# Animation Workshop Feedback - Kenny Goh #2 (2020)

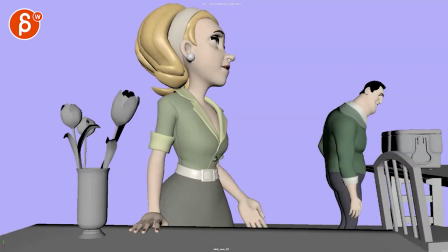the rest is working better here in the second half this
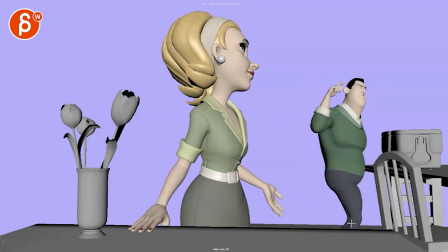is just a bit post to posey when all of that moves and it also feels like a linear key on that leg like
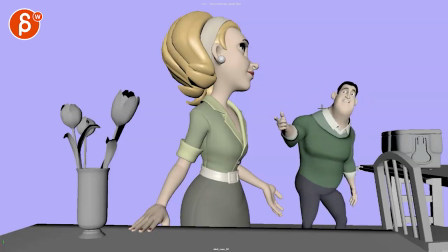the roots the leg the arm everything moves bam and everything stops even though there's a little bit of continuation
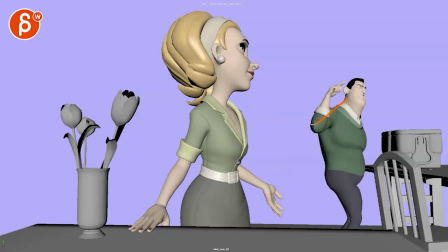here i would have that a bit more like something really would lead probably could leave with that arm a lot or you start moving
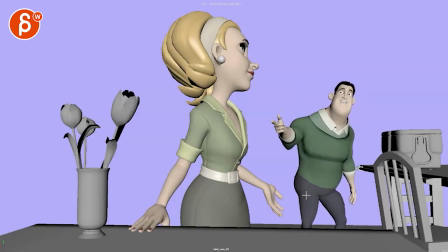your your root over for a shift and then the the leg continues but even when it comes down here i would give it a little bit of ease in and ease out just a little bit even though that's a step but imagine it has a bit of a rotation on that ankle just kind of soften a little bit but you still want to feel like well at that point there's now more weight so the hip is going to go up a
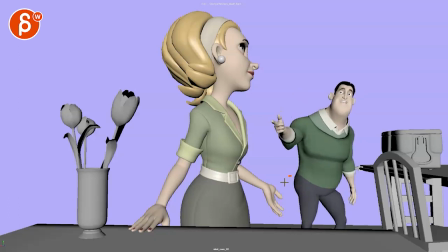bit and it's not such a harsh stop and
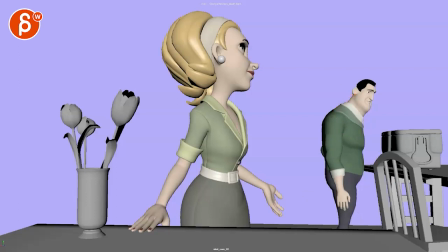on that pose change it's slightly more forward but to me I
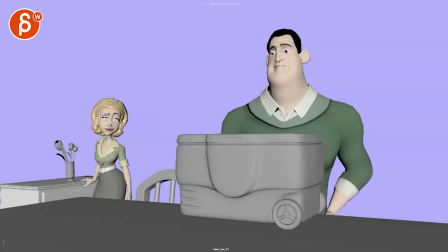know it's kind of a match with this and he feels fairly straight but just feels still
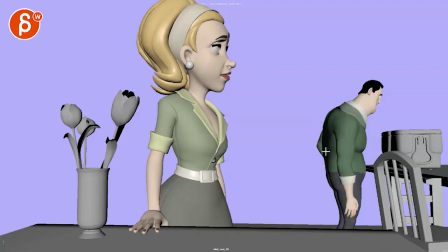a bit more like this I'll personally cheat and start that bend in that in the chest around here and you'd have to maybe less with the head but it's just a bit more of a like
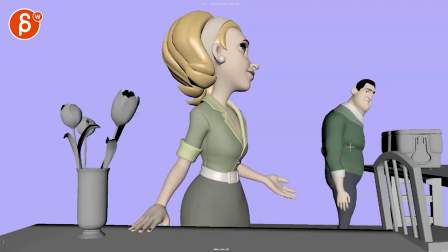that I love this though I love that
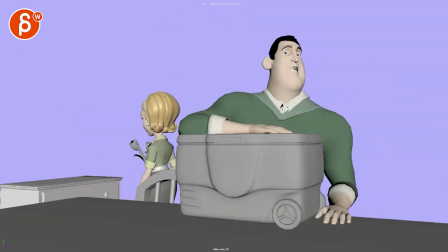he has that home that thought and also you have it here right
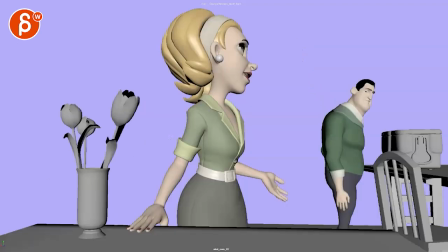there huh oh that's great I love that that's in there watch
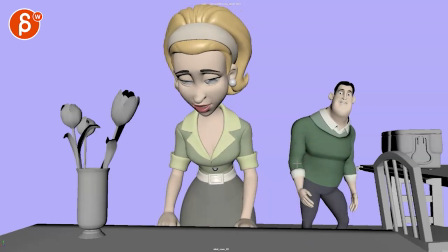out it starts to feel a bit too twin there you just have a bit of a different pose arm back in maybe this one a bit further in
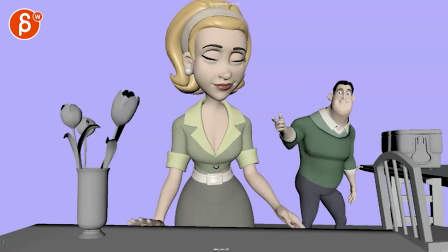it just feels not quite natural and I think one of the other notes were that he's just a bit squatty and I know he gets
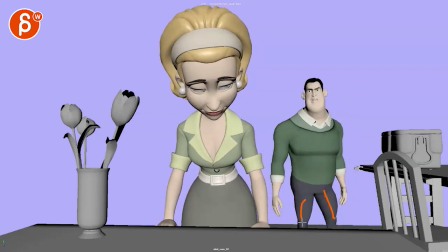up here but even here is still has how they're still something fairly squatty there but mostly this just feels off the straight arms twins with that squatty feel there this watch out is a tangent right there between her arm and his
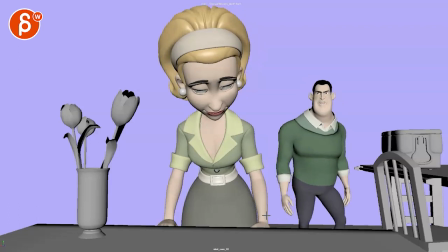arm and this is weird as if she's pushing his arm see that that arm comes over a both of them stop at the same time and they feel like IK arms just because they go in a very straight line
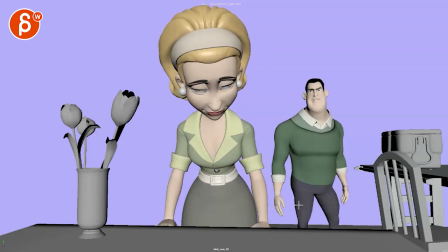day the arcs are very harsh here they seem like IK arms and then it comes to a sudden stop and it feels like you don't want to overlap things which I understand why you want to keep this clear but you just kind of cheat and bring that arm in like that
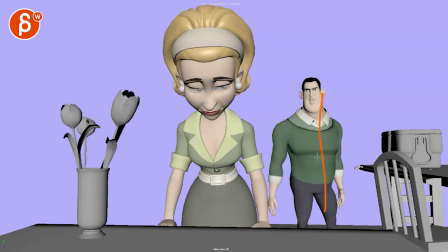for a bit of a bigger lean over there I would still push that it's still fairly straight and this feels out so to me feels like bringing that arm in but lean that body over more to get that I'm not gonna wear it I'm there I'm against the you type of feel same
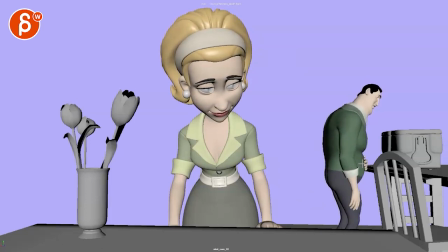thing here it's a harsh stop down so it's a lot of clean up I think mostly that I would say here so watch out for your arts
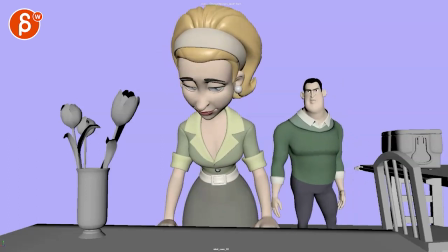and easings and stops and especially arts and arms if they're okay but that's cute
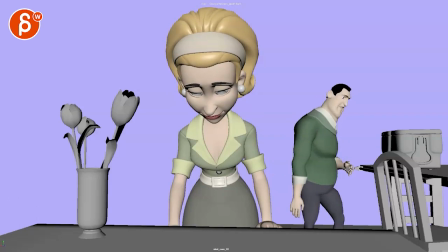the only thing I would say is on the hand here again arcs seems like it goes up and it has a bit of a stop and goes down and then after that it's kind of the same pose wise with the fingers imagine that hand would be a bit rotated out and then comes in and there's been maybe a little squeeze
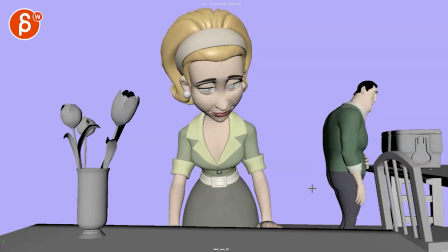of the fingers so just a bit more um polished love on that one just overall as well All righty. Thanks. All right. There's an email. You can sign up. You can start whenever you want. You can submit whenever you want. You get 16 submissions. Either way, a like and subscribe would be awesome. All right? Thank you.